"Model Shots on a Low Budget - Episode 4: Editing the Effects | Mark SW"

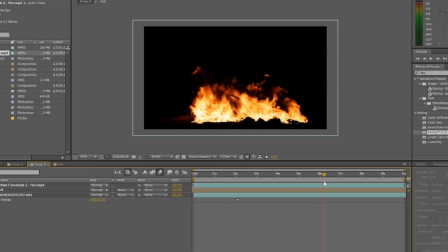Now most of them are filmed on a black background, but don't worry,
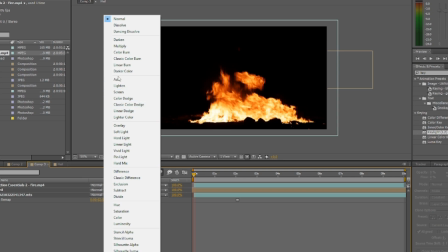if you're using After Effects you can remove the black background by either switching the layer to Add or Screen.
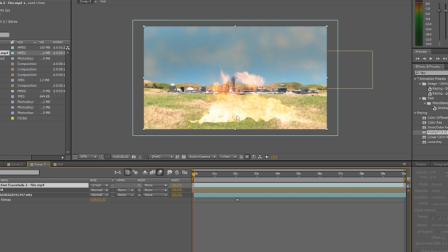Usually Screen is much better. Then you can adjust the size.
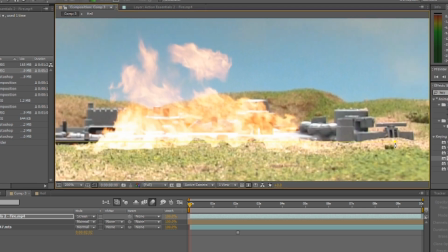Maybe use the masking tool to give the bottom a feathered edge so it blends in more.
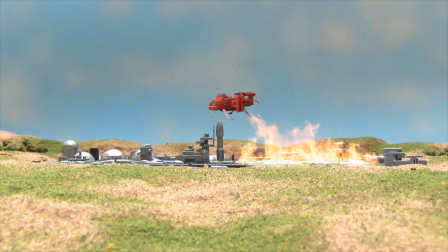So now it looks like my rocket base is on fire and the helijet's coming in to pick up survivors. Some special effects are already in editing software. I mentioned the more common ones like rain, snow and lightning. You can download these effects from other effects companies if you want something a bit more realistic, because I do admit the ones from editing software, they do require quite a lot of adjustments and editing to make them look more realistic, but you'll get there in the end. Keep in mind though, if you do use an older version of After Effects, then there are some effects that it doesn't have. Like one of them is the particle effect.
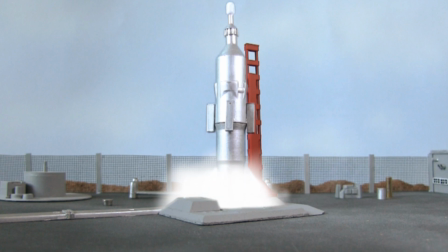This is very good for if you want to create the smoke trails coming out of the end of a missile or a rocket.
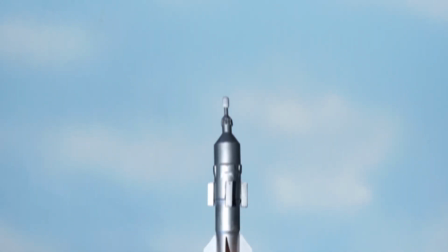Now some of the later versions of After Effects have them, but older versions don't. You can download effects that old After Effects doesn't have, but be extremely careful of where you download them from. Now in my scenery video I mentioned that the one scene I can't create is on the surface of water, an ocean scenery. I have to use editing software to create it.
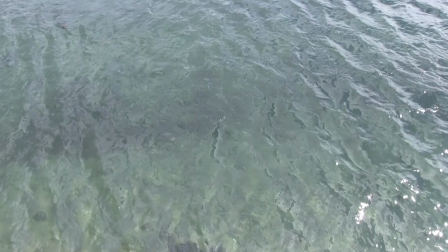And now I'm going to show you guys how to create it. First of all you need to do is film water.
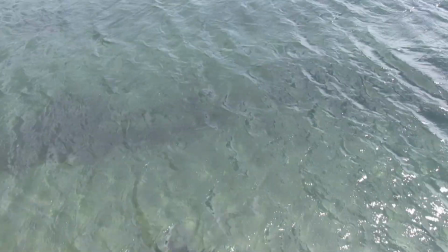So I've filmed some water. It's actually the sea. Now on After Effects I add in the sky background, whether it's real or a model, it's up to you.
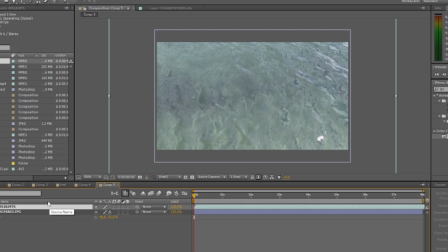And then I add in the video of the water that I filmed. Resize it so I know what I'm doing. Now I switch the water video to 3D mode, and this way I can rotate it and resize the video
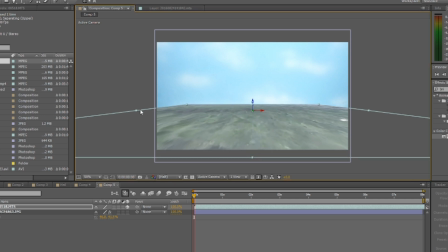in a way to look like the land, or in this case, the sea.
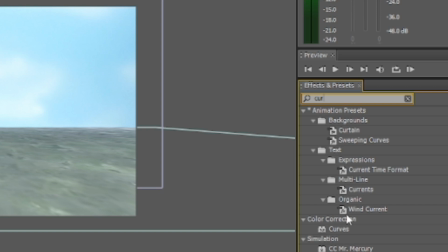And when I'm satisfied with the positioning, I can then use the curves to adjust the colouring to make it look a bit more blue,
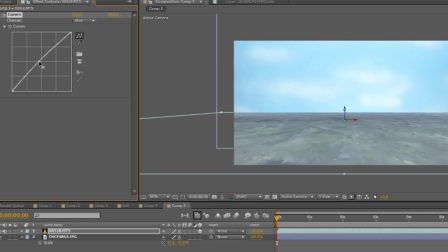or as Fuzzy Bear once said, the big blue wet thing.
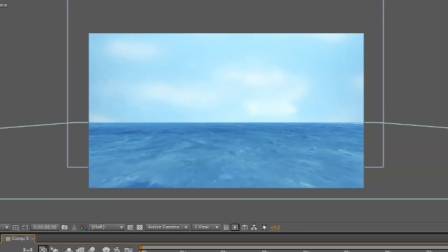So now it looks a bit more like the ocean, and when you play it back, it actually does look like the ocean.
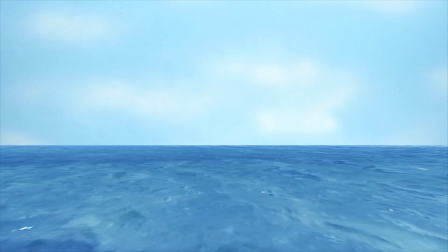I don't know if other editing softwares have a 3D adjustment setting, but if they do, then do give this technique a try if you want to create an ocean. Also, going back to when I did underwater shots, I mentioned that the professionals would usually film in front of a fish tank full of water.
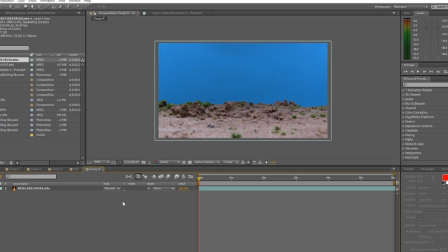But if you don't have a fish tank, there is a simple way. All you need to do is film your underwater scene as normal,
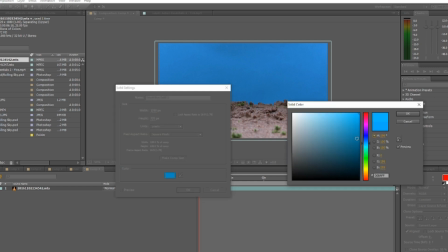create a solid blue layer, and make it slightly transparent.
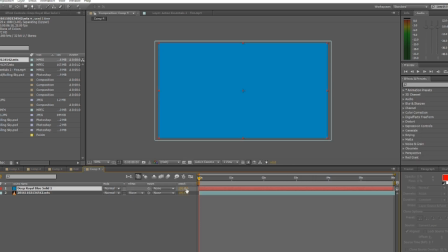So now it looks like the scenery is underwater. And there are several YouTube tutorials you can find to make it even more look like it's underwater.